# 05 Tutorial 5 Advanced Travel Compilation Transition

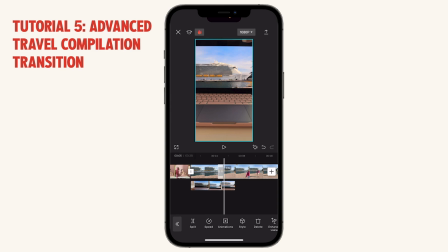Now what we want to do, we have this laptop layer on top of the cruise layer. We can start masking parts of this layer in order to reveal the bottom layer, which is the cruise ship video.
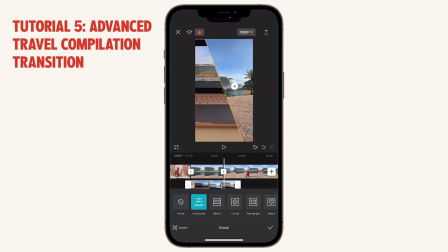We can use the horizontal mask, and notice it's in the wrong direction, so let's just turn it around and let's make sure it is straight with the laptop, and let's add a little feather, but just a tiny bit so that it looks kind of natural.
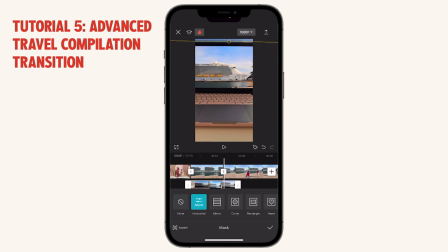It shouldn't be too blurry though, because we want it to look like there's a concise edge to the laptop. So we now have moved the mask from here up to here, right where the edge of the laptop is and where it's going to start shutting.
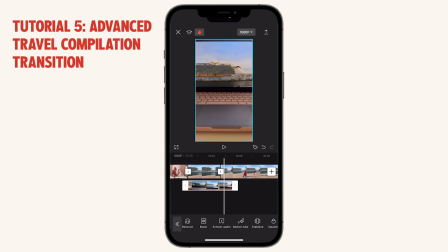And we're going to animate this mask so that as you come down with your laptop, the mask moves down to reveal what's behind the laptop. So let's add a keyframe roughly here.
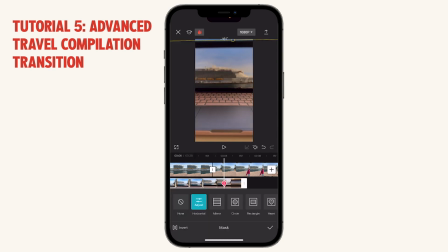So we have a keyframe right here, and we can start to animate this mask to reveal. So let's move this down like this and a little bit more.
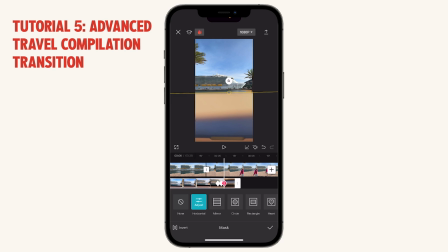And then for the remainder part of this video, we want the laptop to exit the frame. So what I'm going to do is I'm simply going to move forward in the timeline and just move this entire layer downwards.
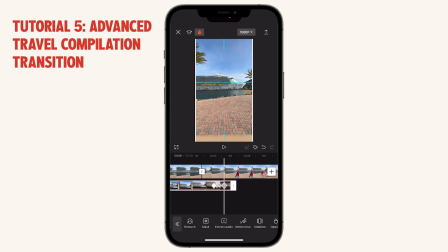So let's deselect the mask and let's just animate this mask out of the frame. And let's see how that looks. Okay, that looks pretty good. So what you have right here is you see the cruise, you see this picture,
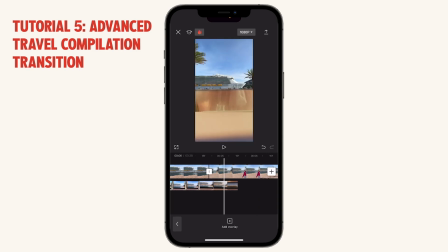and then you see it come down and it reveals the actual cruise itself. And with each mask, with each frame,
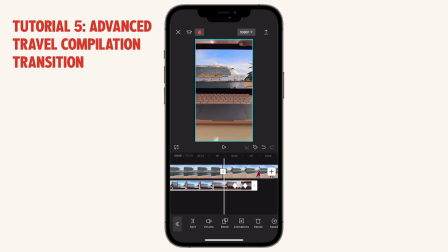the mask moves down and then the whole laptop gets animated out of the frame to reveal the final cruise ship. Like this. And it matches pretty well because the size of the ship here and the position
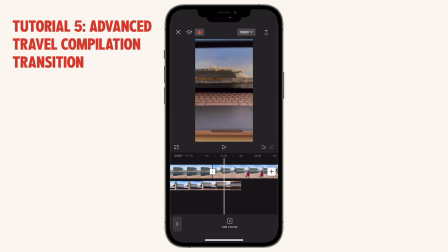roughly matches well with what's behind. So now let's play it back at real-time speed. It's looking really good, but this is actually really slow.
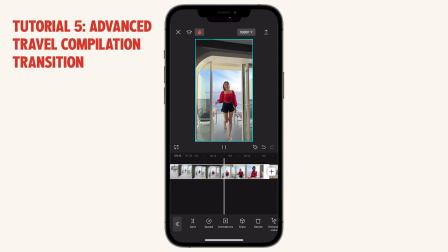So I think we can speed it up when we add the music, but for now let's just connect all the clips so that it looks seamless first. So for this one, I definitely want to use some speed ramping at the end to make sure that
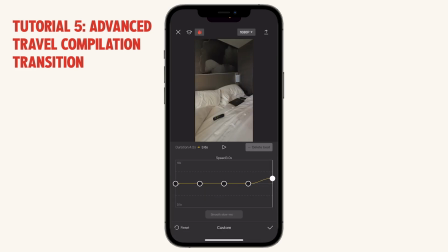it's actually gonna be smooth. Okay, let's say we speed it up to
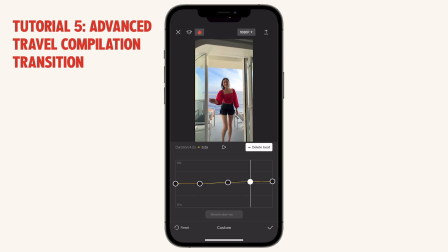1.4, maybe from here, maybe more here, 2x. Oh, that's too fast, definitely. We want to be able to see grabbing of the phone first before we speed up the wipe and the back end here.
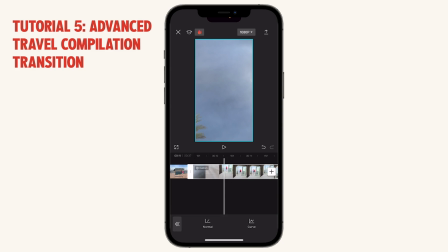Okay, right, so let's take a quick look. Okay, this might even be a bit too fast, but let's speed up the next clip first before we go back in and adjust anything.
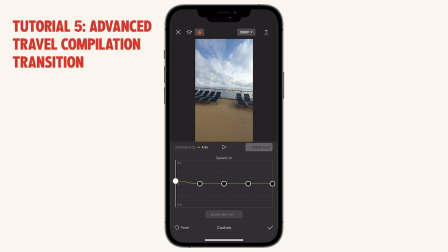Oftentimes when you are speed ramping between two clips to connect them, it's always speed ramping both of the clips to see what looks best
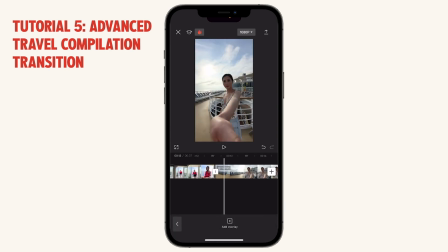before you make a decision on like how to continue to edit it. So it's trial and error adjusting between the two clips. See? Oh, that looks so much better than before, right? And all we did was some speed ramping. Now what we want to do is we want to make sure that these two match up well.
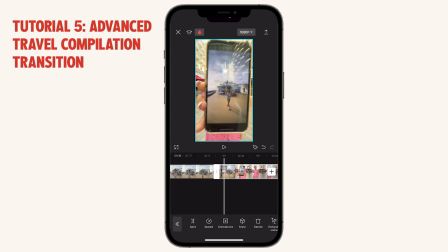So we want to make sure to find a frame where you can see the full screenshot of this frame. And then now what you want to do is use the overlay method that we talked about in lesson 5.